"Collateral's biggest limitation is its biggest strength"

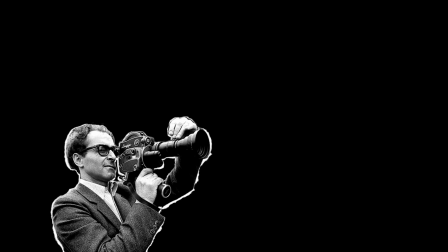0s
Imagine you're directing a movie and 35% of your script takes place inside a taxi cab.
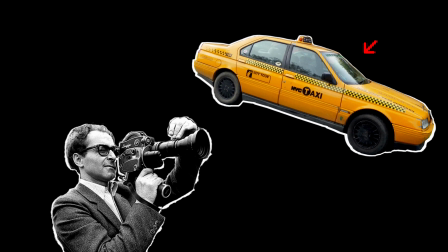6s
Each key relationship is between the driver of that cab and one of his passengers.
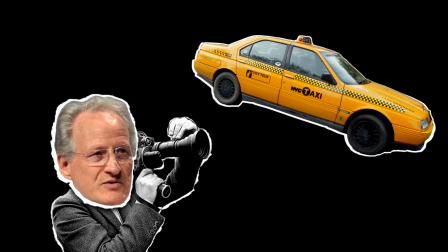11s
You, the director, are a pretty big deal, so you've got a decent budget and 17 Ford Crown Victorias to play with,
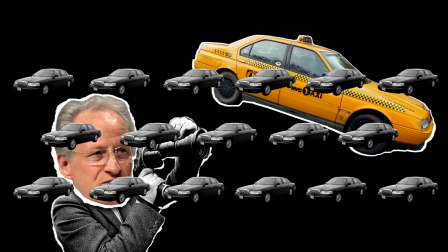18s
but how many different ways can there really be for you to shoot that one car? Isn't it going to get kind of boring?
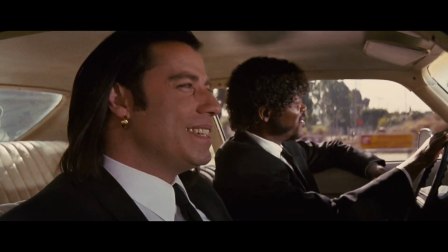25s
You have a couple of different angles to work with, the sides of the car, the front, and the back,
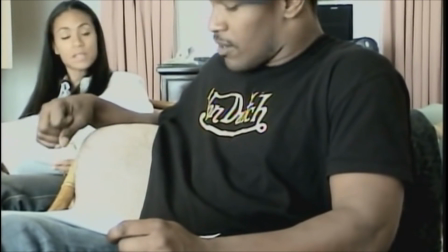30s
but it's a compact space without many options for where you can place your actors.
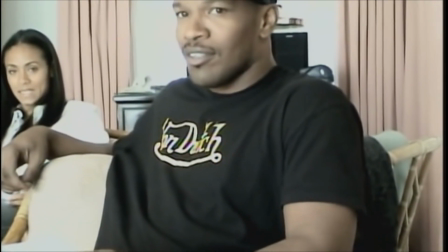35s
Your options for blocking are even further limited by the fact that traditionally, passengers in a taxi will ride in the back seat.
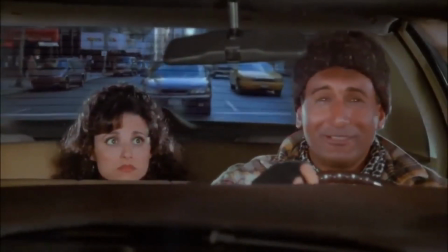42s
Are these limited possibilities really going to sustain you through 40 minutes of runtime? Let's look at how director Michael Mann and cinematographer Dionne Beebe solved this problem in 2004's Collateral.
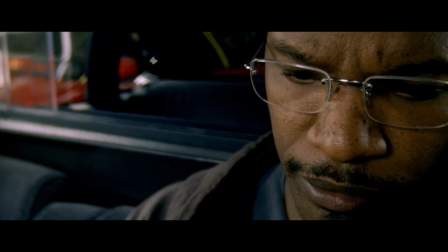55s
Within the first act of the movie,
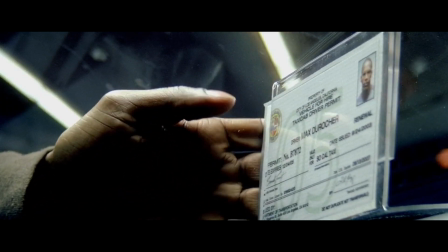57s
we join cab driver Max on two rides that will change the course of his life forever, and the cab is more than just a backdrop here.
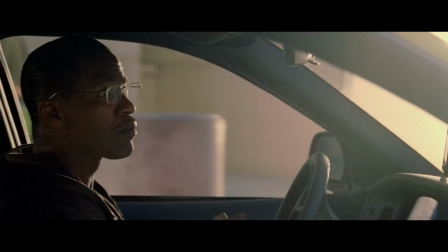65s
Max's first fare for the evening is a lawyer named Annie,
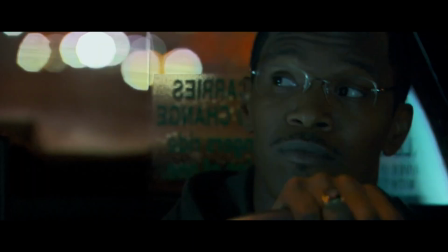69s
and we start this scene in one-shots, meaning we only see one figure in the frame at a time.
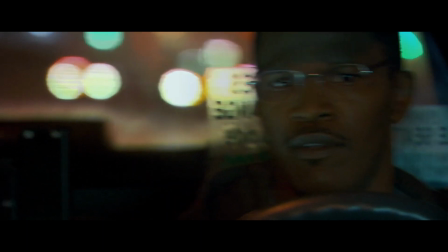74s
At this point, Max might as well be on another planet, because Annie is laser-focused on her phone. She's even further obscured by the glass partition,
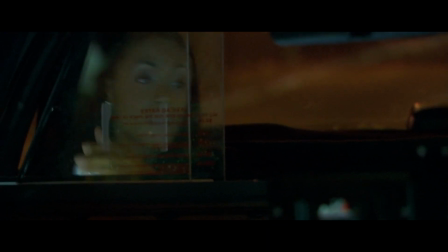83s
but after riding in the cab for some time she flips her phone shut and makes a bet with Max on the quickest way to her destination.
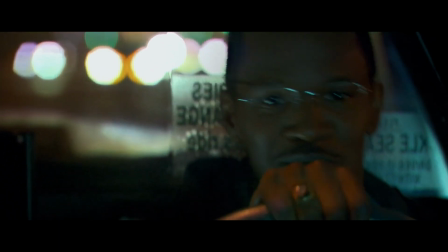92s
Soon Max starts cracking some jokes and then this happens.
How many cabbies do you know get you into an argument to save you money?
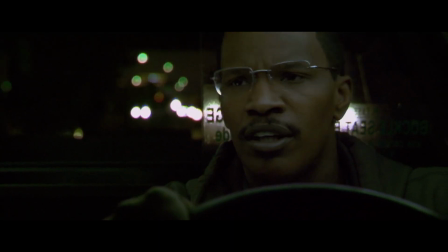99s There were two of us. I had to kill the other one. I don't like competition.
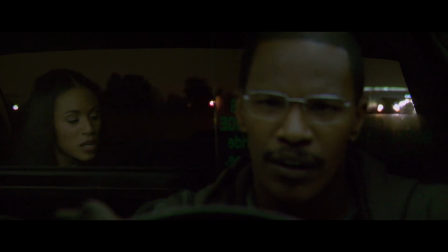106s
We get our very first two-shot with both faces in frame as Annie laughs.
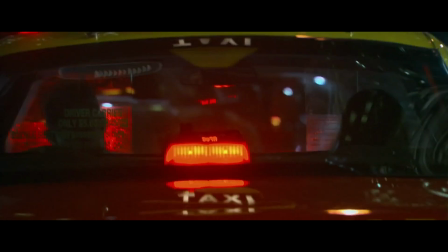112s
This is where the characters finally start to connect. Once they reach Annie's office, the conversation goes on a little while longer.
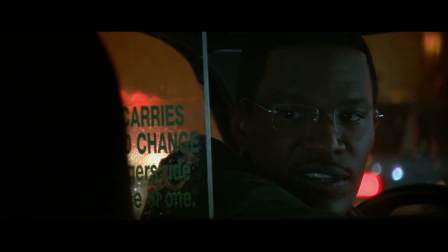121s
No longer driving, Max can turn to face Annie. For this part of the conversation, we get a more typical over-the-shoulder setup.
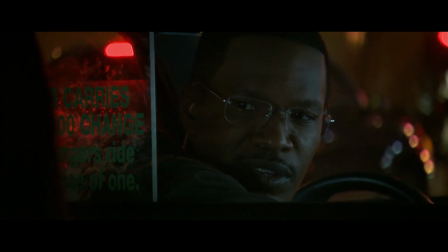129s
But compare this over-the-shoulder scene in Collateral with this one from Manhunter.
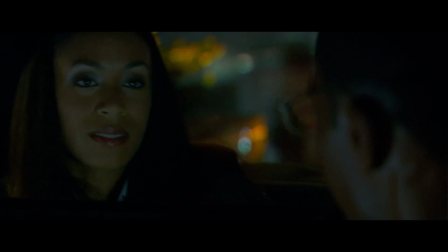135s
There's one key difference. Here, because of the way it's staged, the visual gap between the characters is incredibly small.
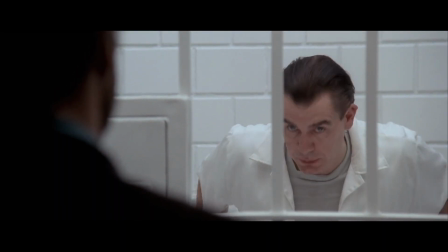144s
Whereas Hannibal Lecter's face is small next to Will Graham's larger shoulder,
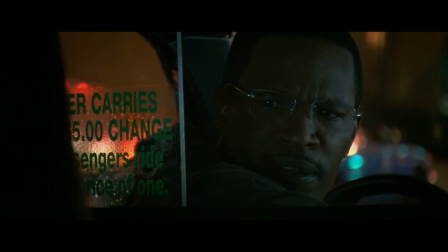149s
Annie's and Max's faces are much closer in size, and this closeness is further emphasized by the tightness of the close-up.
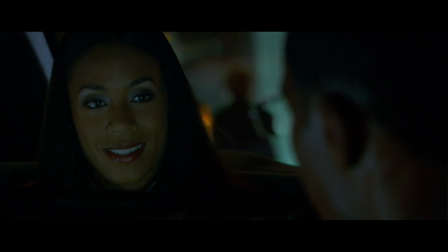157s
Mann could have chosen to restrict this scene to one-shots to limit our awareness of how close the characters are physically,
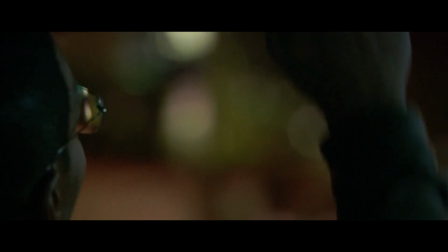164s
but instead the earlier distance between them is completely collapsed,
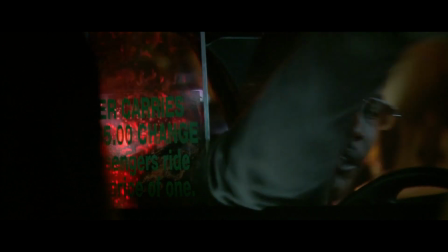168s
culminating in Max reaching through the partition to hand Annie his postcard.
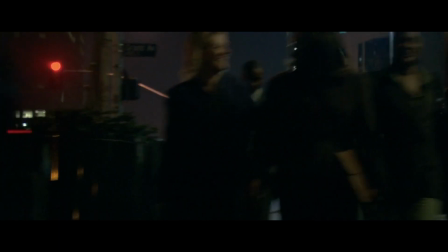175s
But for Max's next fare, that distance is thrust wide open again.
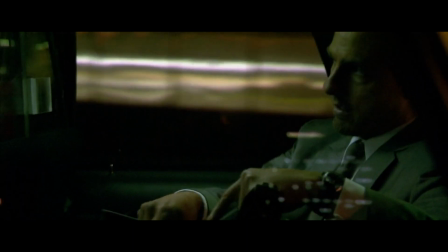180s
After dropping off Annie, Max picks up Vincent. Unlike Annie, Vincent is trying to make conversation, but now Max is the one who's distracted.
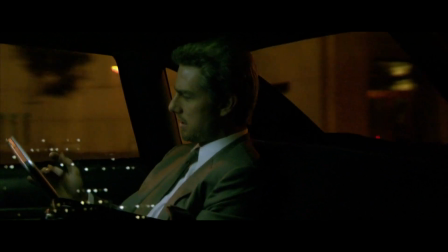189s
Notice that we're back to one-shots here, but this time there's more than just a glass partition obstructing our view.
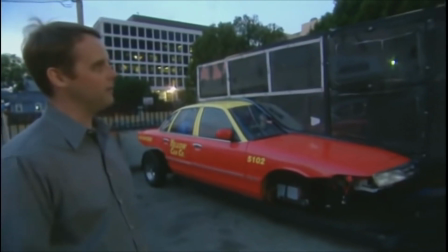195s
Instead of coming at the characters head-on, the cameras are now also mounted to the sides of the car,
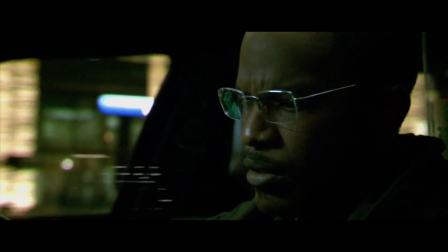201s
so in addition to often showing Max and Vincent in profile, they're also surrounded by literal walls.
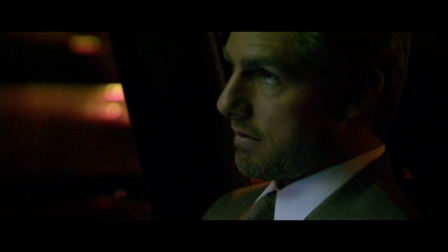209s
We finally go inside the cab when Vincent feels that he's uncovered something about Max.
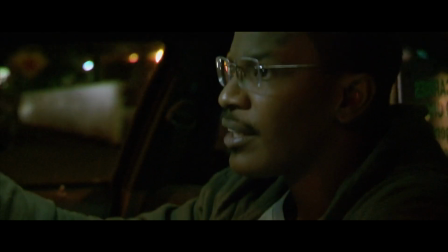214s
Even though this is supposed to be a temporary gig, Max has been driving this cab for 12 years.
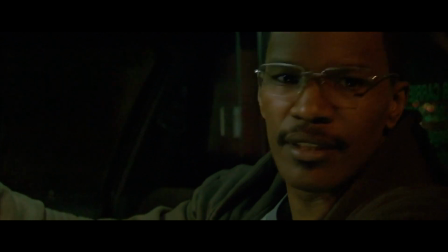220s
But Max doesn't want to open up further, so we stay in those one-shots. It's not until they reach Vincent's first stop that the ice begins to thaw,
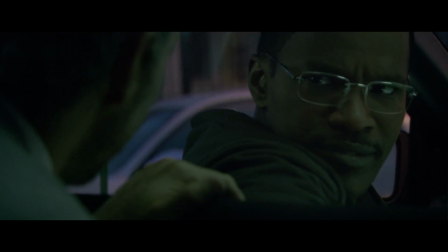229s
but this time it's not because Max turned on the charm, it's because Vincent is making a business proposition.
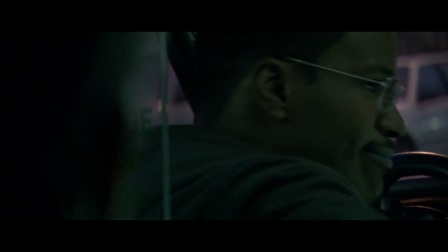235s
He'll pay Max $700 to violate regulations and be his personal chauffeur for the evening.